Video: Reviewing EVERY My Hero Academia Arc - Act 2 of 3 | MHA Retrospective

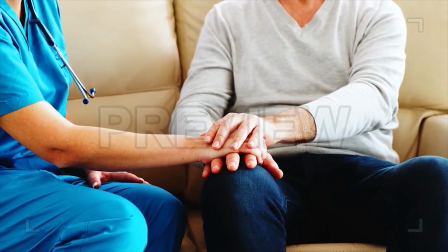[4:08]
I want to reiterate once again that by the nature of reviews, this will be subjective. If you disagree, there is nothing wrong with that, and I don't want to rag on it too long, so let's get into the arc itself.
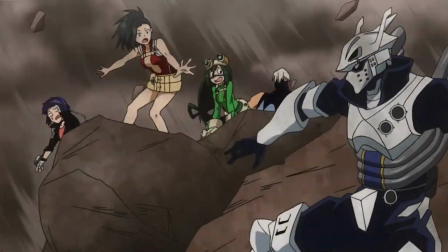[4:16]
Provisional License Exam, or in its shortened form, PLE, does a lot for Class A's growth in terms of their abilities or capabilities.
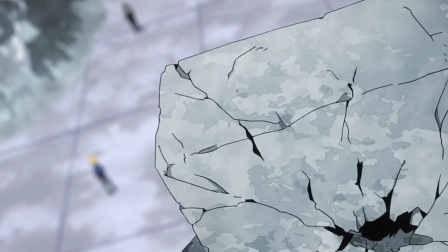[4:22]
We see them come up with super moves and work towards finally becoming licensed heroes. Deku is in a state where his arms are ticking time bombs if he doesn't change his fighting style, and fast.
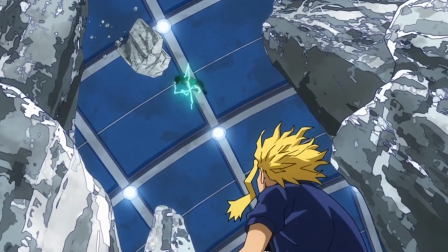[4:30]
People clown on this moment, but I think it's very understandable from Deku's point of view. He had spent his entire short tenure as a hero trying to imitate All Might.
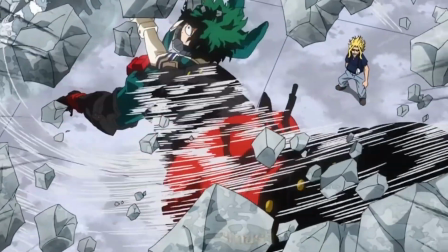[4:36]
This would include his fighting style, so using his undamaged legs would not be a thought that crosses his mind.
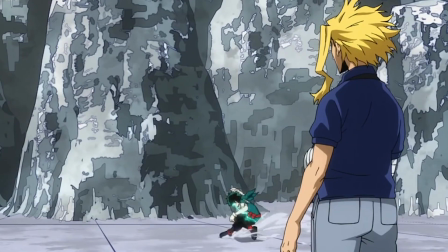[4:40]
Pair this with the fact that our MC is a chronic overthinker, and you have a recipe for an ironically simple epiphany that will guide how he thinks about his own power going forward.
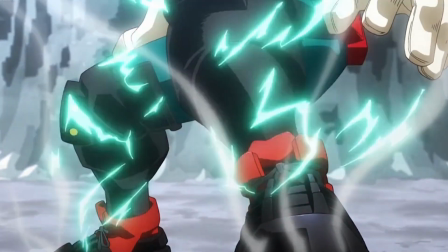[4:47]
We finally see Deku mature his power power set again, as he incorporates kicking into his fighting style.
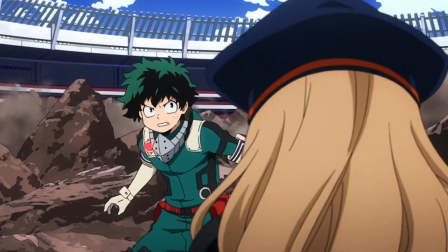[4:52]
He also gets an upgrade to his costume, and in my humble opinion, I love Deku's costume so much.
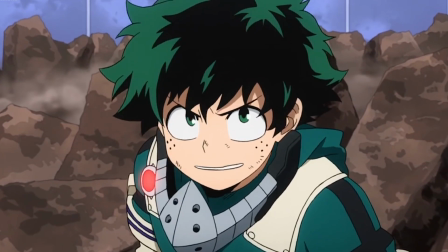[4:56]
I love that every single part of it has some reason for existing. The green suit is a reference to his mother's original design.
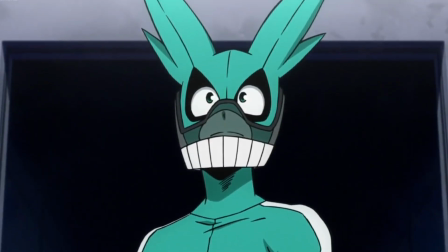[5:01]
The bunny mask exists to imitate All Might's pointy hair, and similarly, the respirator is to act as his never-ending smile.
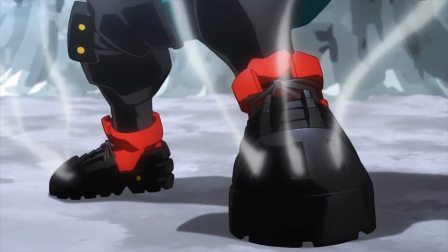[5:07]
He incorporates some brand new arm braces that exist to reduce the strain on his arms, and some fancy iron soles to enhance the power of his kicks, and we'll soon see later in the arcs to come,
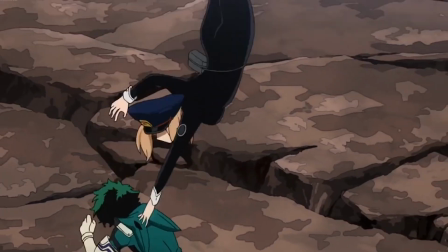[5:15]
this symbolically enriching costume only gets more progressive from here.
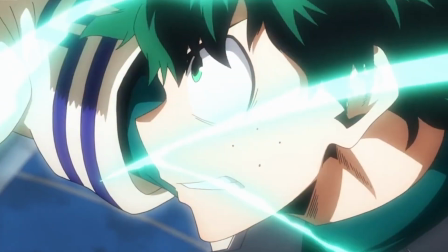[5:18]
I think Deku developing this new fighting style is also another very pungent reminder that he is now on his own, and instead of repeating everything All Might did that led to where we are now,
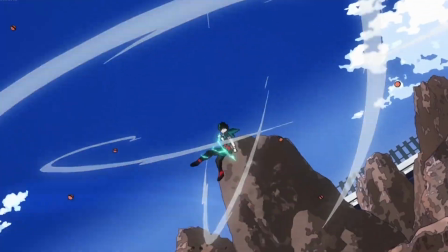[5:25]
he is slowly separating himself from All Might's identity, starting with his fighting style and coming up his methods of heroism.
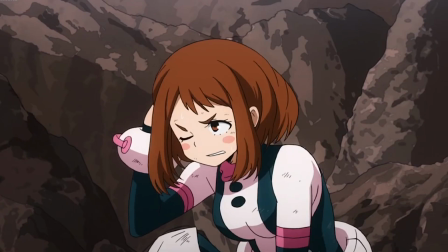[5:31]
Speaking of separating oneself from their inspiration, we see something similar from Ochako in this arc.
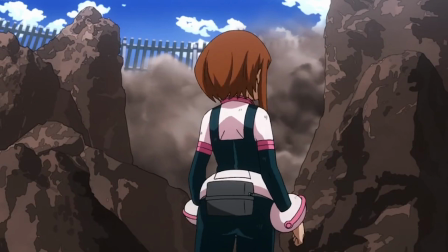[5:35]
Much like how she wanted to be independent of him in the sports festival, she makes the conscious decision to start locking away her feelings from Midoriya and focus on her work as a hero to try and come at it by herself.
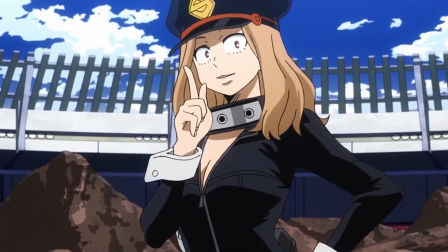[5:44]
What we also get to see in this arc, but also in the act entirely, is the League of Villains beginning to become more proactive under the new leadership of the now mentorless Tomura Shigaraki.
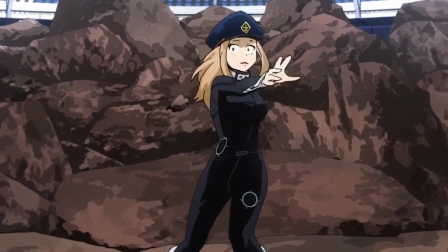[5:52]
We see this near immediately with this new act by Toga sneaking into the test to not only obtain some information, but to get blood for future use.
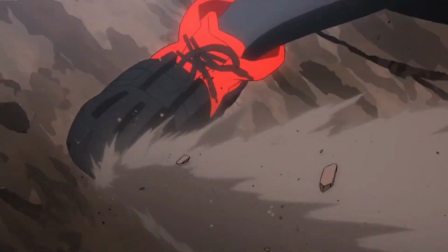[5:59]
She encounters Midoriya, who, despite knowing that she wasn't Uraraka, still saves her regardless. This is what spawns her curiosity into Midoriya and Ochako's relationship, and who is worthy of being saved.
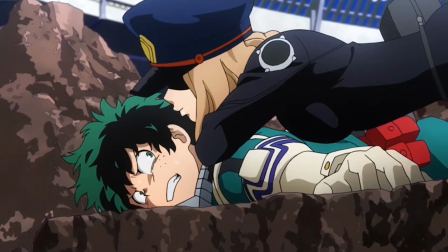[6:08]
Oh yeah, she sneaks in because there are other hero schools, I guess. I almost forgot about that, just like Hori. This cements the parallel development that both the heroes and League go through, which is something we'll definitely get into later.
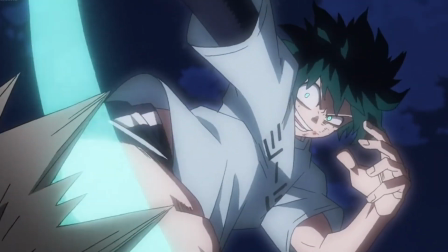[6:16]
PLE, and by extension Act 2, begins to show us fights becoming a little more elaborate, despite still not being amazing choreography-wise.
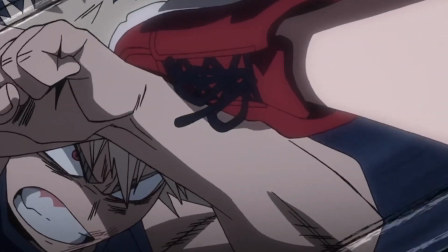[6:23]
This could also go hand-in-hand with previous points about the simplicity of heroism and villainy being left behind in Act 1, and by extension, so too is the simplicity of its fighting.
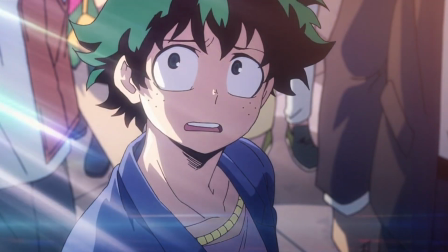[6:30]
We see the final fight that ends that generation of thematic simplicity quite literally be ended by two dudes punching each other as hard as they can,
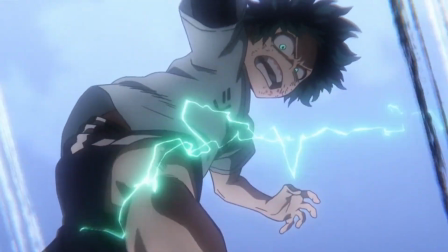[6:36]
and the first major fight of Act 2 being one of pretty decent choreography, as if out of necessity, the fighting styles of old need to evolve.
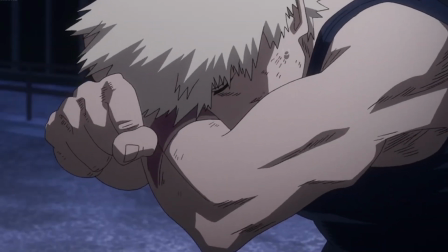[6:43]
Deku vs. Bakugo 2 is the very, very end of the Provisional Hero License Exam arc, and it's pretty much the only reason why people even think about this arc past its premiere.
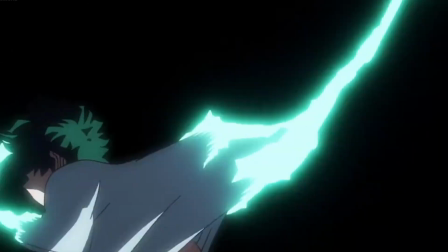[6:50]
This fight is when we get to see Bakugo and Midoriya finally become actual rivals after years of just one-sided bullying,
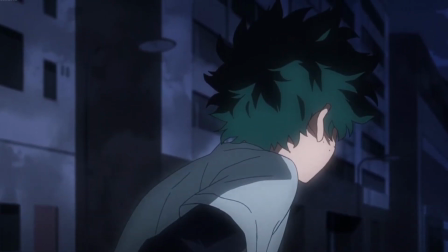[6:55]
showcasing a type of envy that was once hidden building up inside of Bakugo that not only catches Midoriya off guard,
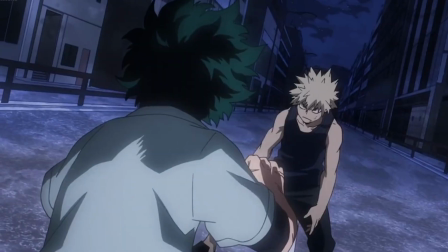[7:01]
but the viewer as well. All this time, he has been straddled with the guilt of feeling like he is responsible for ending All Might, and his overwhelming feeling of inadequacy when compared to his childhood friend.
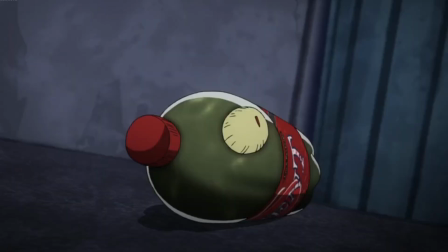[7:09]
At the core of Bakugo's being, strength and violence are two necessary components to him. Due to his upbringing, he saw strength as necessary, and that weakness was like being a burden on society.
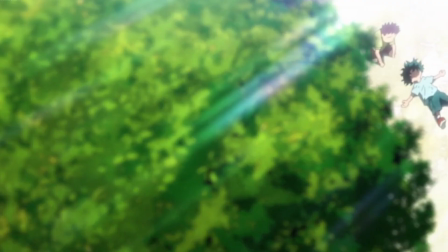[7:18]
This is a prime example as to why, as a child, he could never understand the quirkless Midoriya Izuku, who, despite being powerless, still maintained a strong fighting spirit.
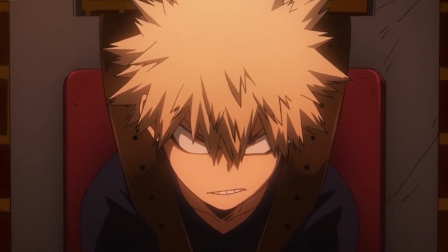[7:25]
Even after he was kidnapped by a villain group, his mother scolds him and tells him if he was stronger, this wouldn't have happened.
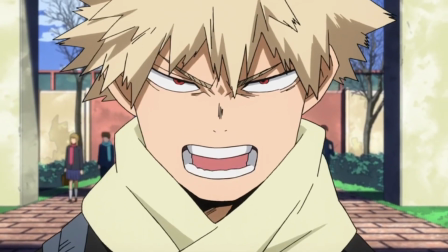[7:30]
Bakugo throughout his life internalized these feelings, until Midoriya was in UA.
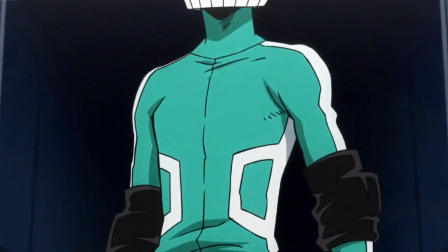[7:34]
If even a weak, quirkless nobody like him would receive praise for his accomplishments that have nothing to do with strength, what is Bakugo without his strength?
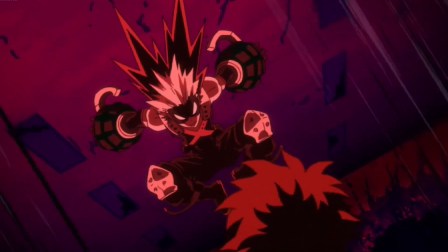[7:40]
To protect himself from that thought, he projects his self-perceived weakness onto Deku. Deku vs. Bakugo 2 serves as his inferiority complex exploding in his face.
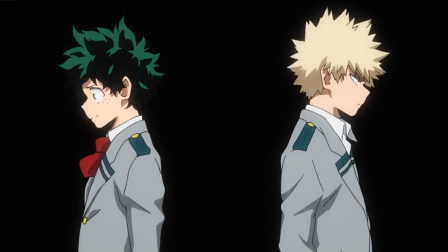[7:48]
While I think Bakugo and Midoriya are cool individually, the portrayal of their dynamic here isn't exactly something I'm fond of.
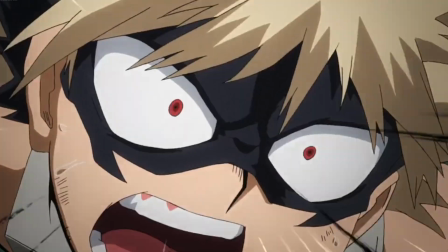[7:53]
It's not just here either, but much of the series. We see previously in the final exams arc of Act 1 how their relationship is portrayed as a two-way problem of miscommunication and dislike of each other,
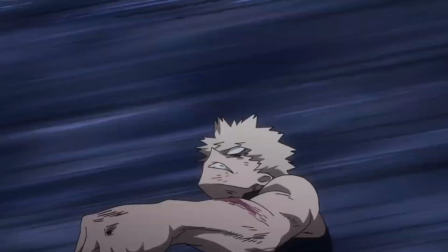[8:01]
when in reality, it's entirely one-sided, just like this fight is. This fight has interesting choreography, which was massively visually elevated by the anime adaptation, and that's about the end of the interest of this fight for me.
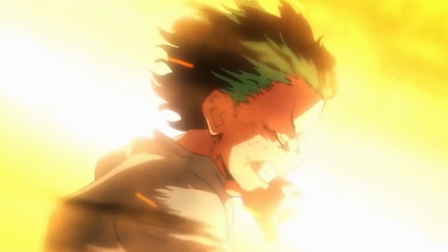[8:10]
Deku vs. Bakugo 2 is a trend of a bigger issue in their dynamic, which is how Deku pretty much never gets his own input on how Bakugo had treated him.